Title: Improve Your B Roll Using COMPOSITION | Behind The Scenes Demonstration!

What's up guys, Thomas Alex Norman here, and we have another travel video demonstration for you today. We're going to be talking about composition. Composition is one of the most important things that you need to nail a couple of rules in your head before you can go out and really get those nice shots. As you get more and more advanced, you can start abandoning composition rules in favor of your own intuition, but I really recommend if you're getting started or even in the intermediate phase that you learn and relearn these composition rules, because they're really going to help you out getting some really aesthetic shots to start out with. So the format of this video is going to be getting a normal shot without any kind of composition rules, just kind of pointing and shooting, and then applying a composition rule to each shot. So we're going to go over maybe 3 to 5 in this video, and we're going to start now. So the first one is going to be the classic, you may have heard it before, it's the rule of thirds. What the rule of thirds means is keeping a grid in your mind or on your screen if your camera has that option, and then putting your subject within one of the intersecting lines of that frame. We're gonna wait a second. Yo! Good, see you tomorrow. She keeps on calling me fucking Alex, it's not my name. That's the girl from the Travel Video Academy that I'm seeing tomorrow.
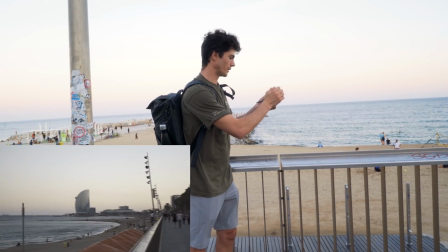Jealous. Okay, so as you see on my screen here, we have the W Hotel in Barcelona.
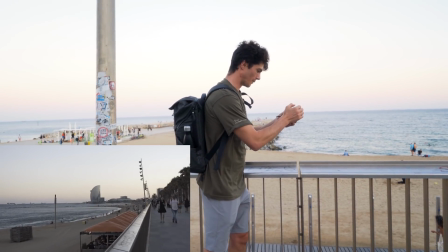So what you might do is point the camera at the W and just kind of film it for a bit.
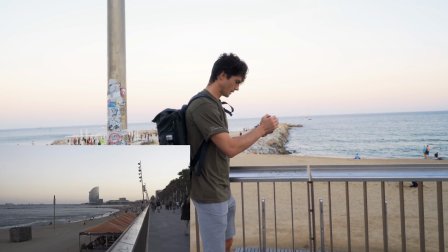So this is the beginner's style, if you will. Next thing you can do is apply the rule of thirds.
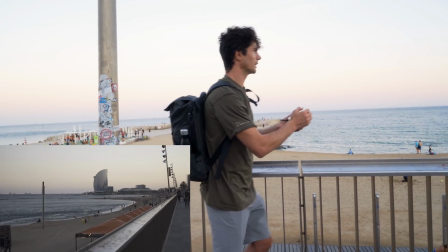So here, what I want to do is zoom in slightly to kind of isolate the shot a little bit.
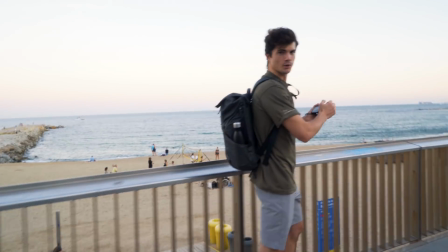And I'm going to put the W on one of the intersecting lines on the grid on my camera.
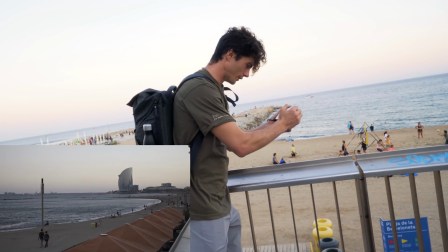So as you can see here, we still got this pole in the shot, and we're not going to make it perfect, we're not going to clean it up fully.
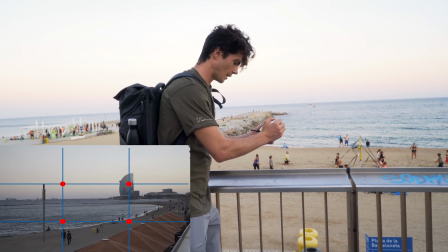But just because it is on one of those intersecting lines, suddenly it looks much better.
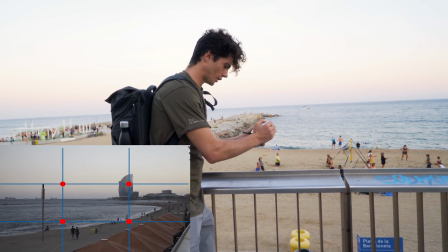What I can also do is change the shot to maybe put it up,
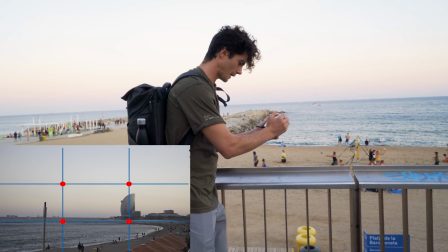so the horizon is on the bottom line and the W intersects with one of those intersecting lines, and that looks really nice.
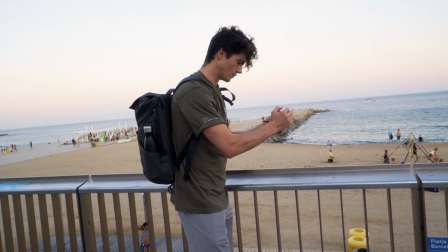A quick trick and bonus tip here, if you like, is to do a little bit of movement, but keeping the W in this position on the grid.
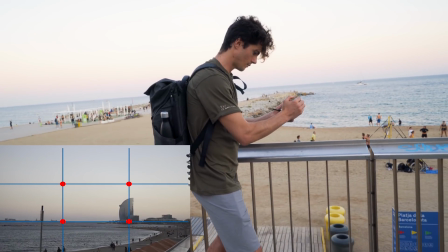So maybe let's move left to right here, but we still keep the W in exactly the same position on that grid.
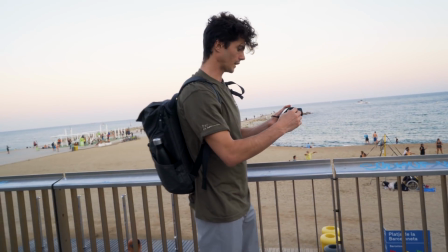And that looks really nice.
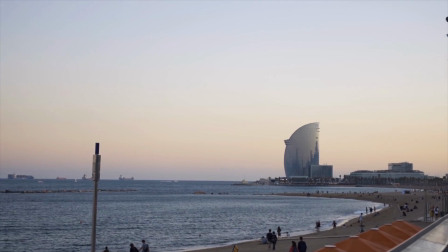Okay, composition rule number 2 is leading lines. So let's try and figure out a way that we can get a leading line within this shot here. So we're on this kind of pathway here, and we're looking towards this fish statue thing right at the end over there. I don't even know if it is a fish. Whatever it is, we want to film this statue, and we're going to point the camera at it.
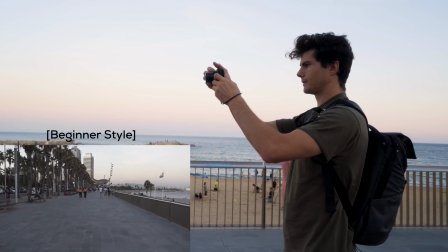There you go. Standard fish shot. The next thing we can do is apply leading lines. So we're going to make use of this railing here to try and kind of lead up to the fish. We're going to, again, zoom in a little bit.
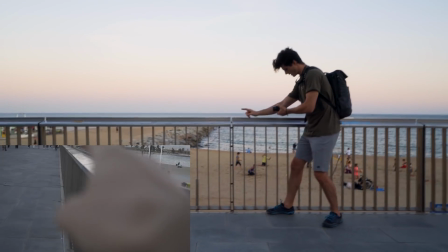And what this railing here is going to do is it's going to kind of take the viewer's eyes from here to here. It's literally like a pointer. People's eyes in each shot like to kind of follow lines into the horizon, into the distance.
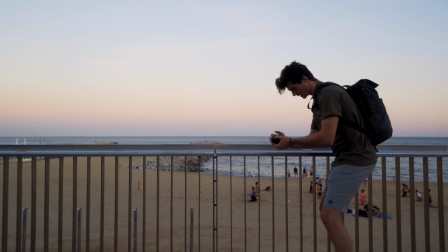So what we can see here is this fence is leading onto this fish here.
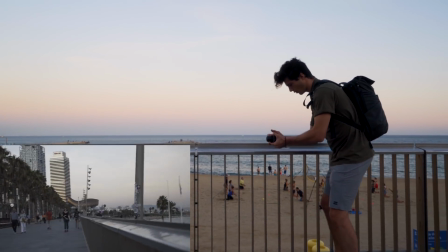And that already looks like a better shot. What you can do with leading lines is come closer to them to make them a bit more obvious, you know. This isn't such an obvious leading line here. This is kind of a more obvious one. If you apply this with the rule of thirds, putting it here, for example, in this corner,
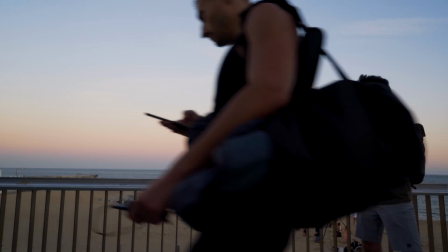suddenly you've got a nice shot because the fish is in the corner of the shot in the intersecting area,
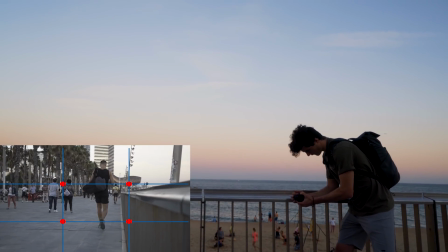and then the railing is leading towards that fish. We've got people walking in and out here, but I hope you can get my point.
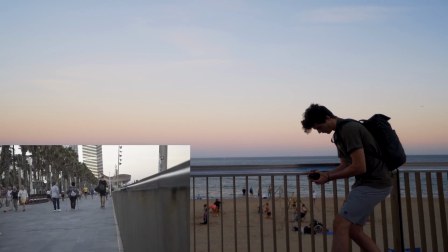A nice thing to do with leading lines too is maybe emphasize that with camera movement and follow along, kind of dollying along. All right.